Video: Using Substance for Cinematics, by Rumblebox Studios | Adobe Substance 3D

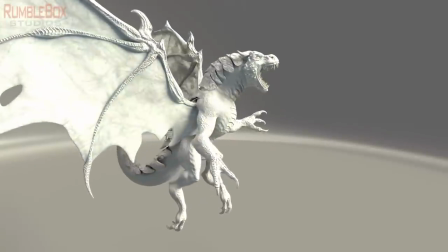Because that was a very important factor for what we're trying to go for for design. At the end of the day, we were very happy with what we got.
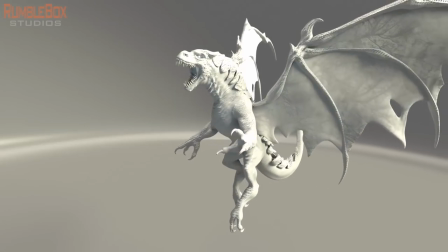There was a nice balance. The creature stood out as a very aggressive, very, very strong presence.
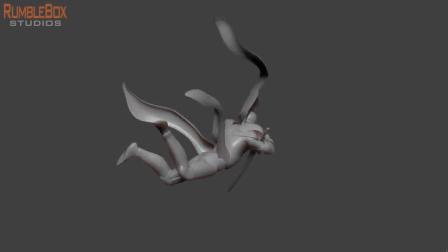Next, we move on to the knight. The knight started off with a 2D design that explored the look from different kind of genres.
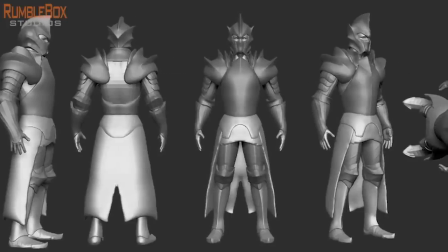We wanted to get a knight that had traditional medieval feel, but at the same time,
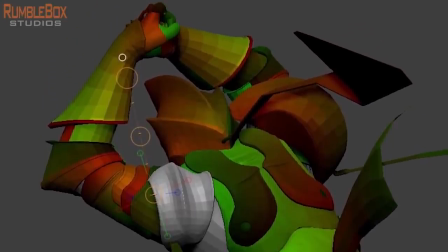we wanted to add an Asian flair to it, as well as a more modern kind of body armor feel to it as well.
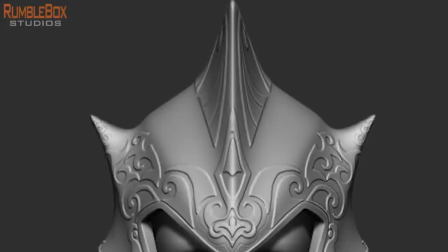But the important factor was that this knight had to have characteristics that juxtaposed the organic nature of the dragon.
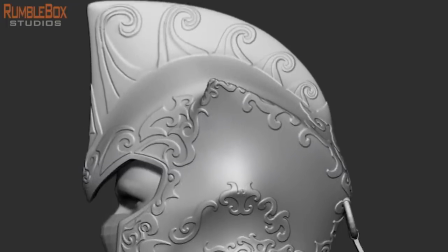So when you see the two kind of coming at each other, the important aspect to remember is that the knight had its own kind of style.
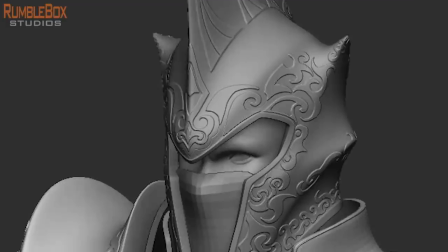It was very clean, had a lot of decorative ornateness to it,
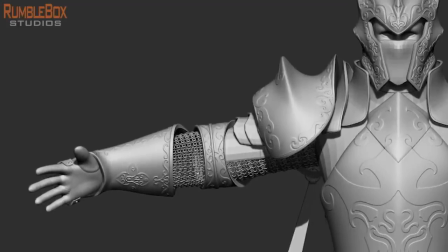and it was a shiny metal as opposed to the dragon, which was more of an organic flesh feel.
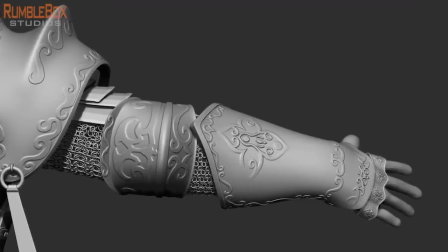So one thing that you'll see that we did do quite a bit of work on was trying to get
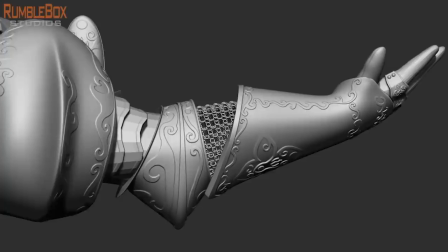a lot of this ornate detail across the multiple metal armored surfaces.
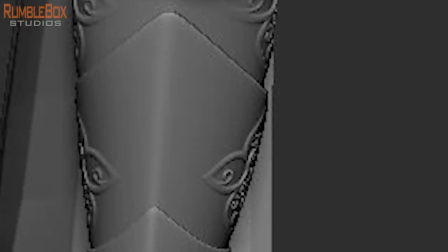At the same time, we didn't want to do mass coverage where it kind of gets lost. We wanted to make sure there was a balance between positive and negative space and that there was a
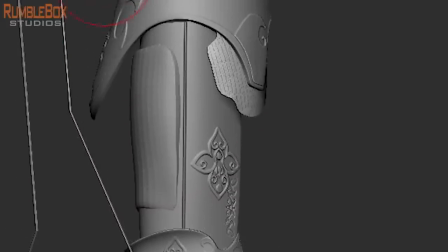motivation to the decorations as it travels from one piece of armor to the next.
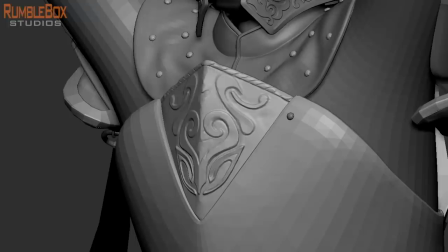We wanted to make sure that when the person that was building this armor,
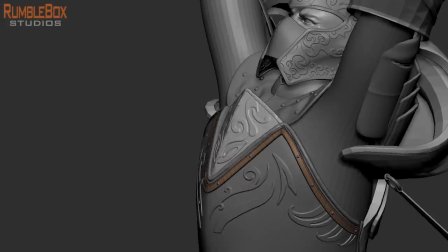they had a design sense that they wanted to make sure that there was a reason
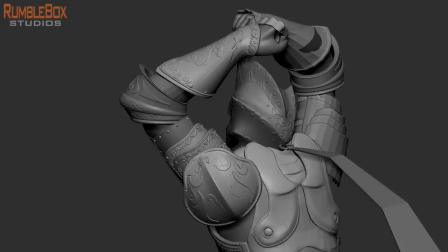why there was certain decorative things in certain areas of the armor
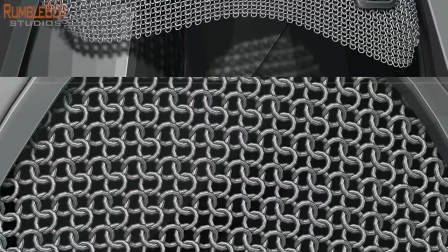a very good example of that is the decoration that you see really
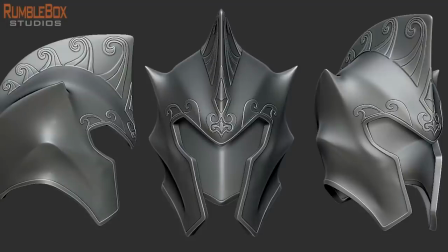close up on the gauntlet and the helmet where on the gauntlet you notice that you'll see a dragon logo that depicts
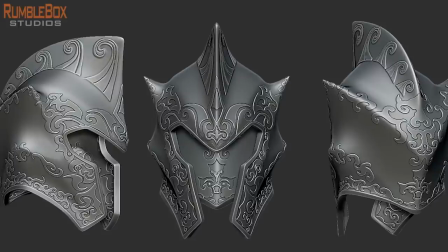this knight as a dragon slayer and on the helmet there is motivation on where the decoration would be.
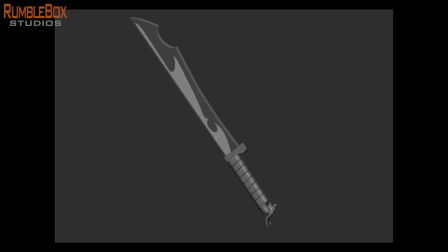As much as there are metal qualities and components on the knight,
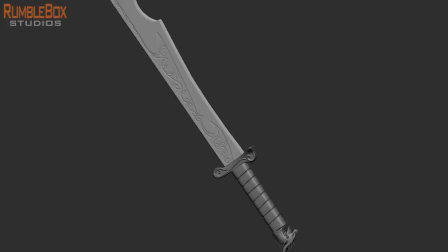we also wanted to strike a balance and give some characteristics of a soft kind of contrast to the
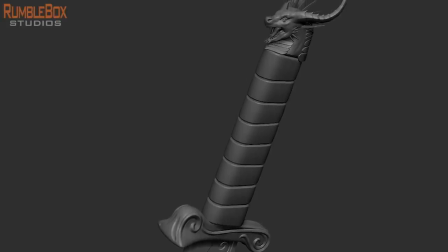metal by adding kind of a fabric skirt as well as ribbons on the knight to kind of give it a much nicer flow.
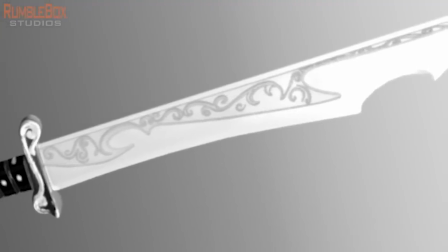And no detail was spared. We actually went in and added a nice kind of symbol on the sword
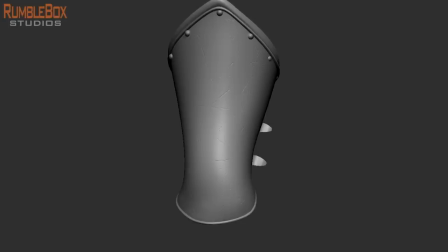grip where it again tells the story of the knight as a dragon slayer.
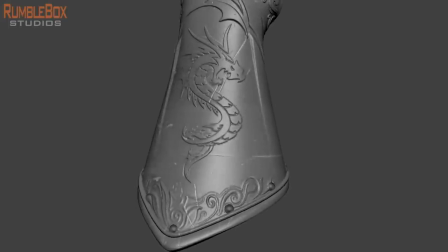And here you see the gauntlet where we kind of did a couple of iterations and designing it and want to make sure we capture a lot of detail,
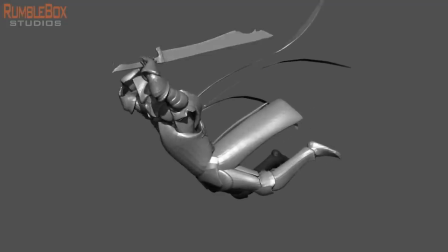especially since we get extremely close up to this one portion of it.
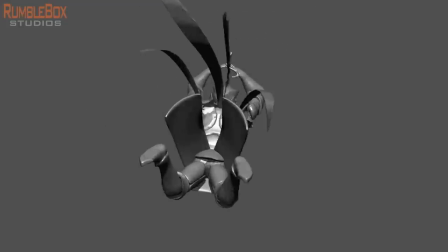And finally, we wanted to make sure that we added a nice dynamic attack pose.
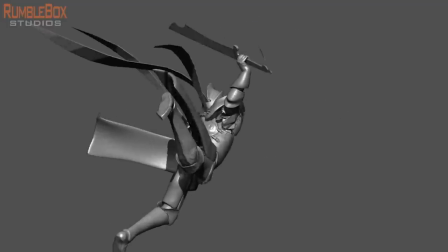We obviously started designing it in the neutral T-pose,
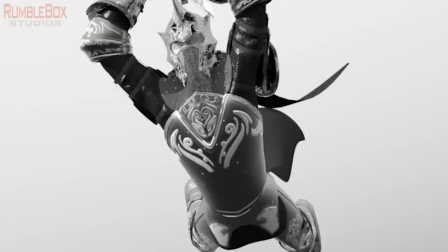but then we had to make sure that there was some kind of very, very dynamic,
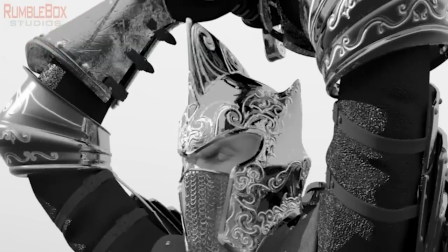action-packed kind of attack pose where you can feel the emotion of the character and you can
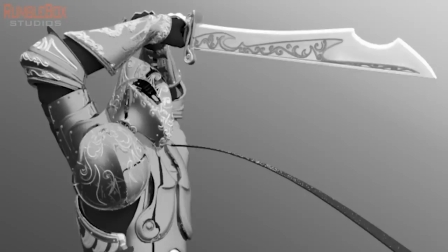feel the confrontation based on his movement.
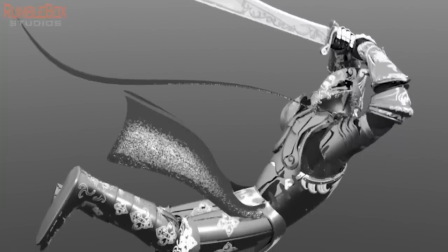Even though everything's kind of frozen in time,
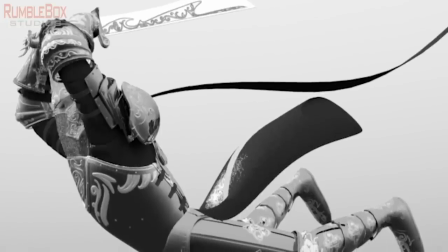we feel that the pose of the dragon and the pose of the knight really helps capture what would be the
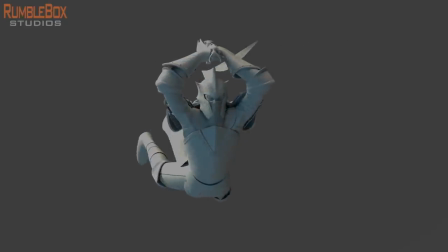the movement if there was a if this was running footage instead of a first
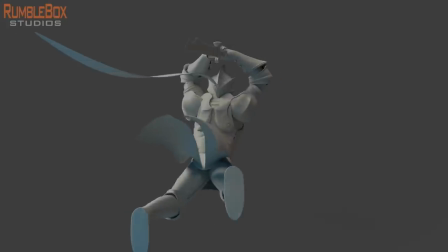type of sequence and finally you see the turntable of the
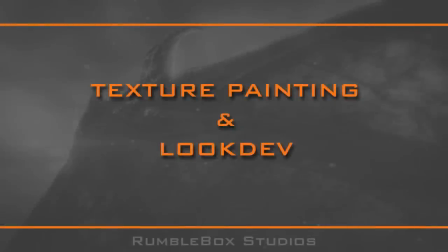knight okay is this portion of the video we're gonna go ahead and talk about the texturing and look development that was done for the promotional piece we
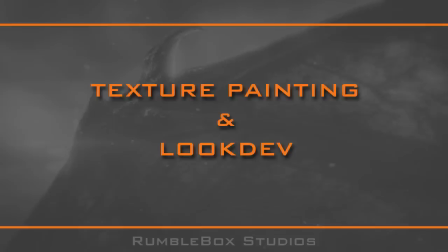did incorporate substance painter in the overall development and
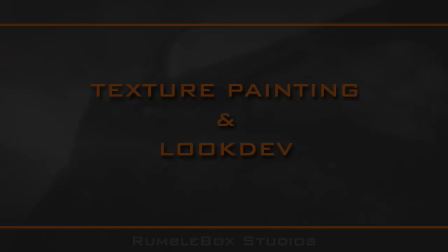refinement of the dragon as well as the knight and in this video we're gonna kind of go
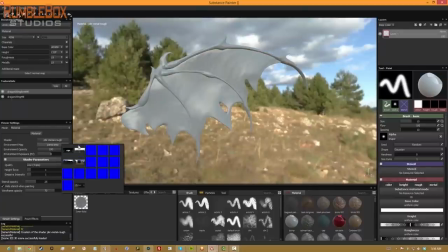over two of the main close-up shots the first one being the dragon wing for the dragon wing
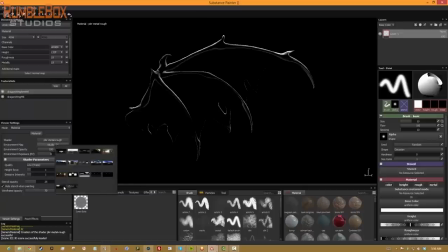we would head in within substance painter We brought in the wing with the wing arm.
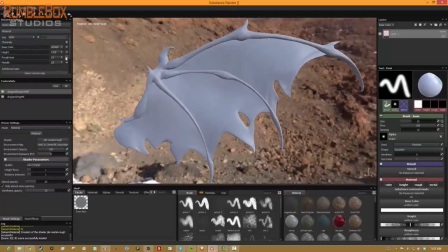And here you'll see that we're trying a bunch of different environments to see how well we can capture some of the details.
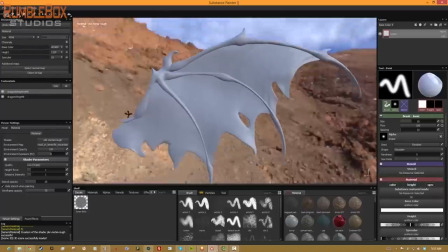And you're going to see later on,
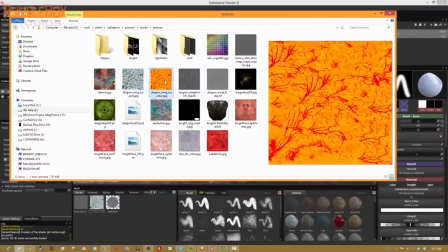I'm going to try to switch between different environments to see which one brings out the most amount of details and allows me to work the best.
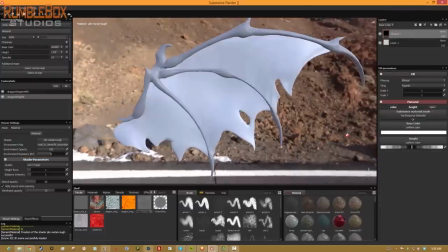And first thing I want to do is always bring in a bunch of textures that I'll utilize to kind of help me paint and cover the asset quickly.
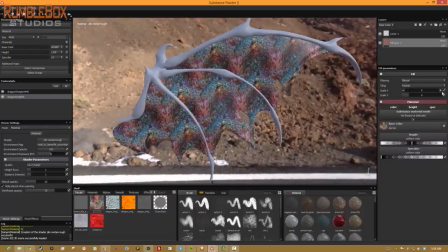My first layer, I'm going to go ahead and start with a kind of a multiple color, very rich subdermist layer.
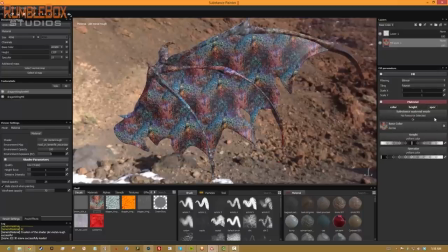This is kind of the area that is sort of between the deepest
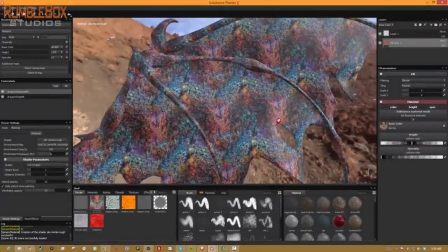bloody portions of the skin to the top surface where it's mostly the pink skin.
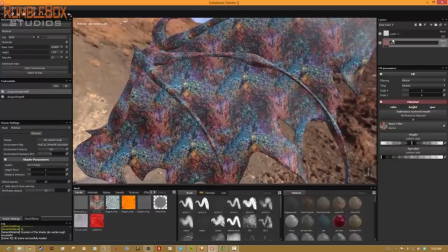So you kind of get a more veiny, patchy area. And I feel that by adding a subtle amount of this into the ultimate look, it gives it a little bit more of an organic feel.